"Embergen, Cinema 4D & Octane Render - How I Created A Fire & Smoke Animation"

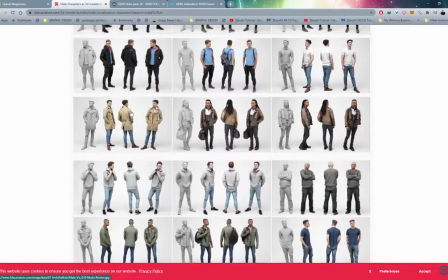[4:15]
And it's basically this guy over here. And yeah, that's it.
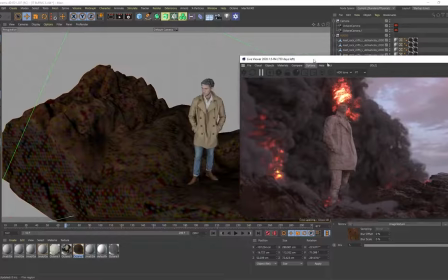[4:18]
I just imported the OBJ, applied my material onto the character, and it was good to go.
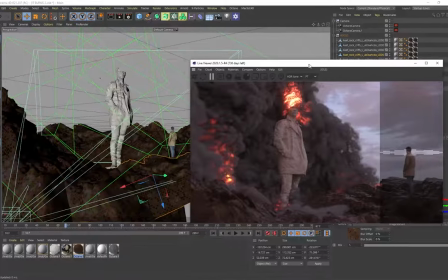[4:24]
And this is what frames my entire shot and creates the meaning behind self-reflection with this guy looking at himself.
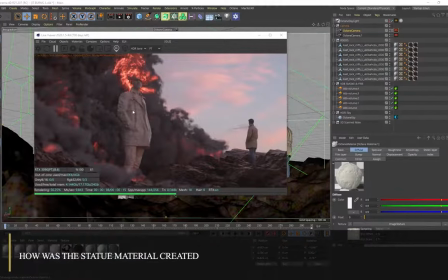[4:33]
Okay, so if you're wondering how this version of this dude was actually textured, because he looks more like a statue, if I open up that material,
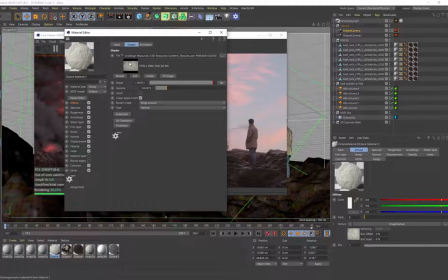[4:41]
the diffuse, I just downloaded a concrete material with some discoloration on it and applied it onto the diffuse.
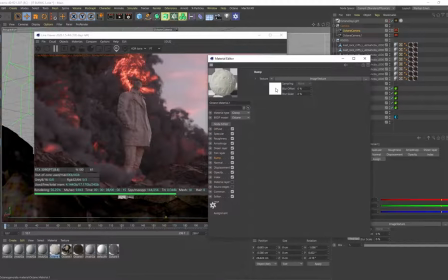[4:48]
And then the most important part of this material is actually the bump. So if I go into the bump, I'm using one of my own tileable materials over here.
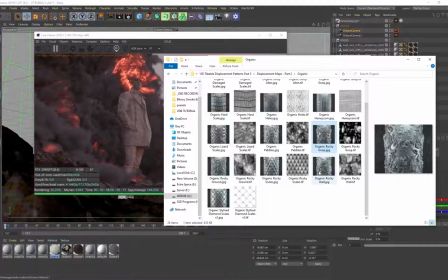[4:56]
So this is from one of my packs, which is my tileable displacement patterns. So you can use this as displacement, but I decided to use this as bump. and it's from one of the categories called organic.
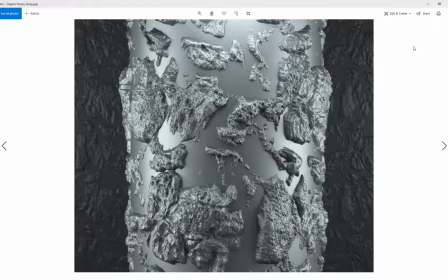[5:08]
So it's this organic rocky material, 4K resolution, 100% tileable.
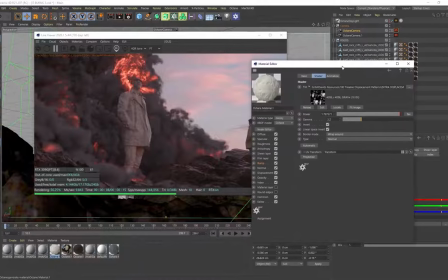[5:13]
And I just imported that TIFF. And when I applied that onto my material, I increased the power a little bit. And it creates like all of these, you know, like this damage and indentation on the statue that makes it look a lot more believable.
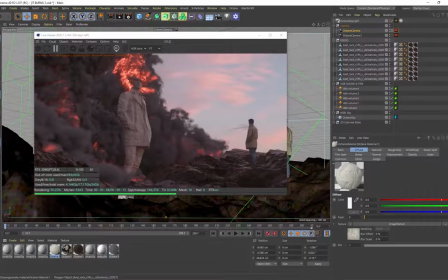[5:27]
So that plays a very important role with this material. Okay, so let's talk about how this entire scene is actually lit.
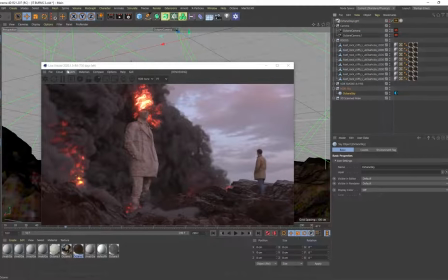[5:35]
And it's very simple. It's just using a regular Octane sky. So you create these Octane skies by going to Object and HDRI Environment. So it's an HDRI that I've obtained. So originally I was actually using an Octane Daylight, but you'll see I didn't really like the lighting.
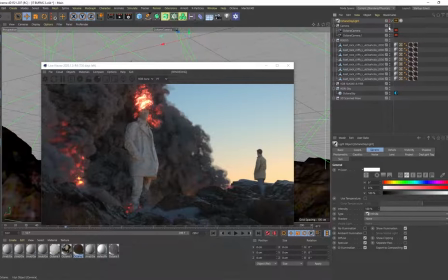[5:51]
I felt like it was a bit too flat. And the reason why I opted for an HDRI, number one, is that it really helps with realism.
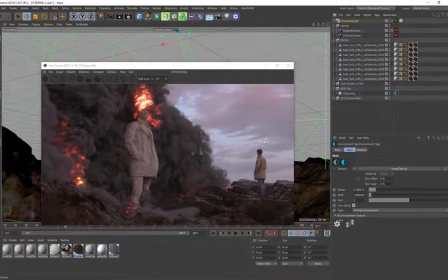[5:58]
And this HDRI also included these clouds. So I thought that looked really cool in the distance. You've got these awesome purple clouds with this blue sky.
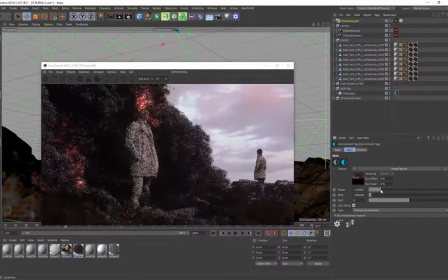[6:07]
And on the HDRI, I just played around with a bit of the power. I reduced it to make the scene look a little bit more moody.
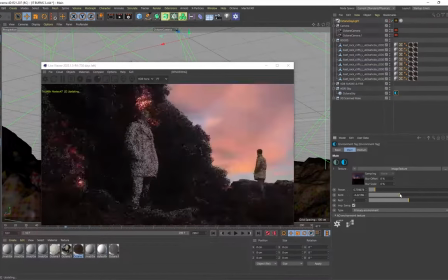[6:15]
And obviously you can play around with the rotation until you find, you know,
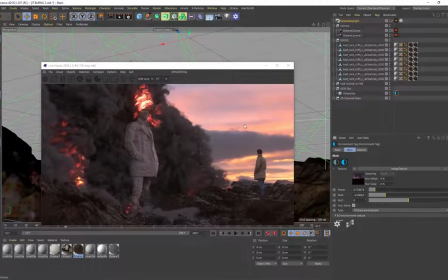[6:20]
a certain part of your HDRI that you think looks really cool within your scene.
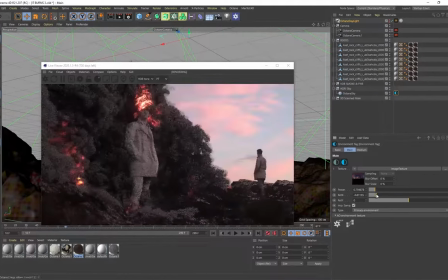[6:24]
But I highly, highly recommend using HDRIs, especially for outdoor scenes. So if you want to find some HDRIs, this one is actually from an asset pack.
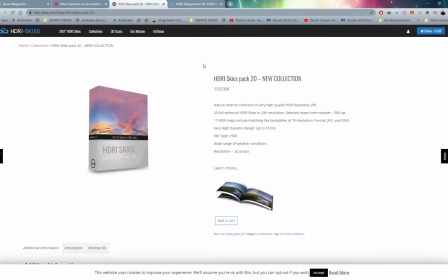[6:34]
It's from HDRI Skies Pack 20, right, which is this. But you can find free HDRIs on HDRI Haven.
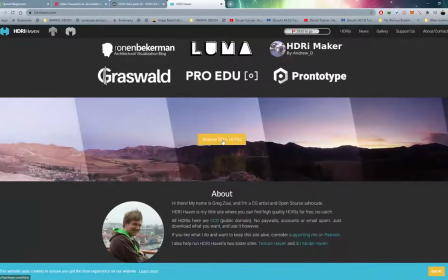[6:42]
If you head over to this website, you just go to browse 200 plus HDRIs, and there we go.
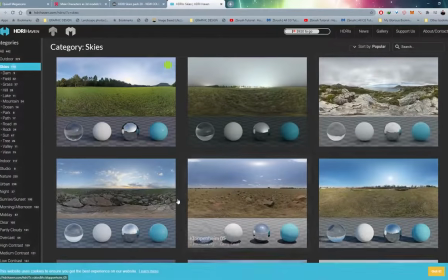[6:47]
They have a skies category, so you can find whatever you find appealing over here.
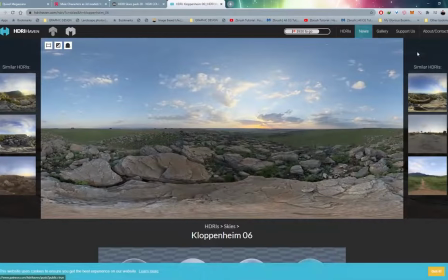[6:51]
Click on that. You don't even need to create an account or sign in or anything.
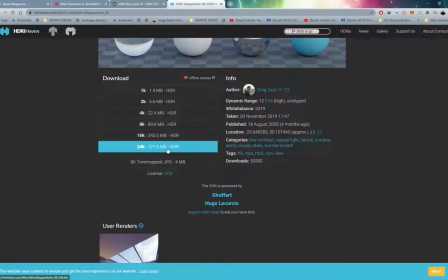[6:55]
You click on the HDRI, find your resolution, download that, and then in Cinema 4D,
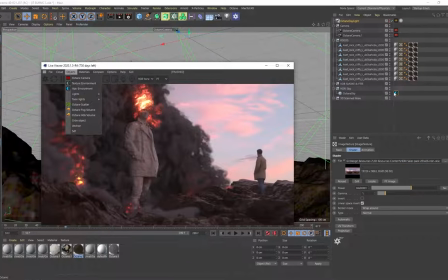[7:01]
like I said, you go to Objects, create an HDRI environment, and then you simply would go into the texture, click on these three dots, and load in your HDRI, and that's going to light your entire scene, and it's going to make your outdoor scenes look way more believable.
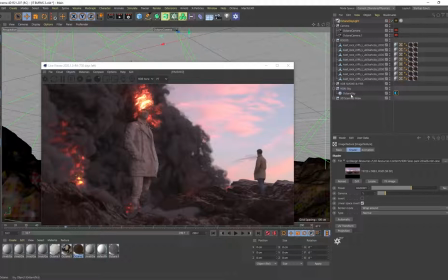[7:17]
And I just highly recommend that you use HDRIs, especially with outdoor scenes.
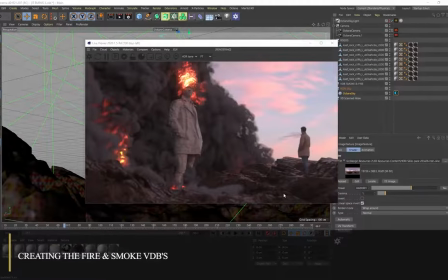[7:23]
Okay, so the scene is pretty simple, right? Rocks, human, sky.
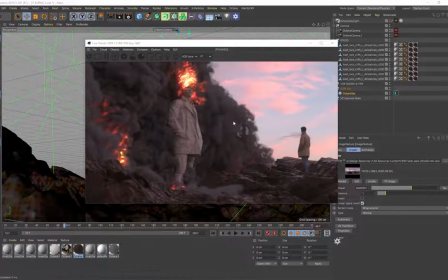[7:27]
But probably the most important aspect of this entire animation, and the reason why you're probably watching this video, is you want to figure out how to create this fire and smoke. Right, so this is a VDB that's been imported into Cinema 4D. But before we head over to Embergen, and that's the program that I'm using, by the way, to create this fire and smoke.
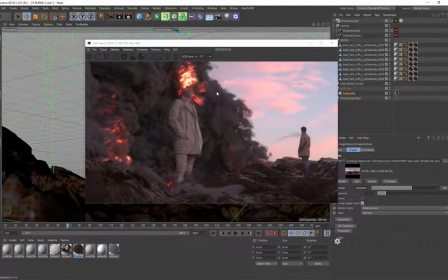[7:46]
It's called Embergen. And if you've got Octane Render 2020, you'll actually get it for free with your subscription. But before I open up Embergen, I want to give this guy all of the credit on YouTube.
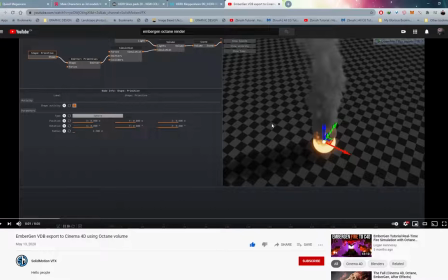[7:56]
His name is Solid Motion VFX. He actually showed the community how to apply the shading and materials onto a VDB in Octane Render. So without this tutorial, I wouldn't know how to do this. So I do want to give him some credit. Anyway, let's head over to Embergen and I want to show you how to export out these VDBs.
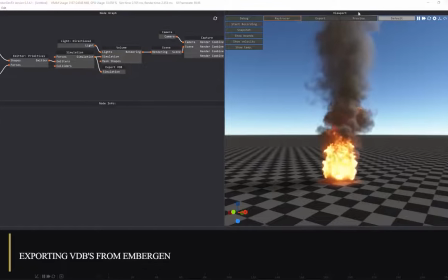[8:15]
So the first time you open up Embergen FX, you're going to be greeted by this real-time fire simulation.
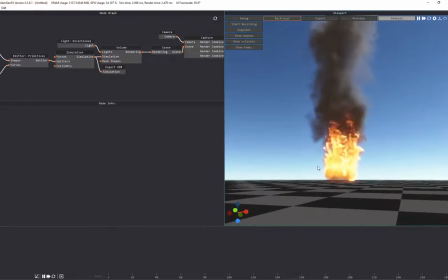[8:20]
And this is what makes this program revolutionary. There's no caching time.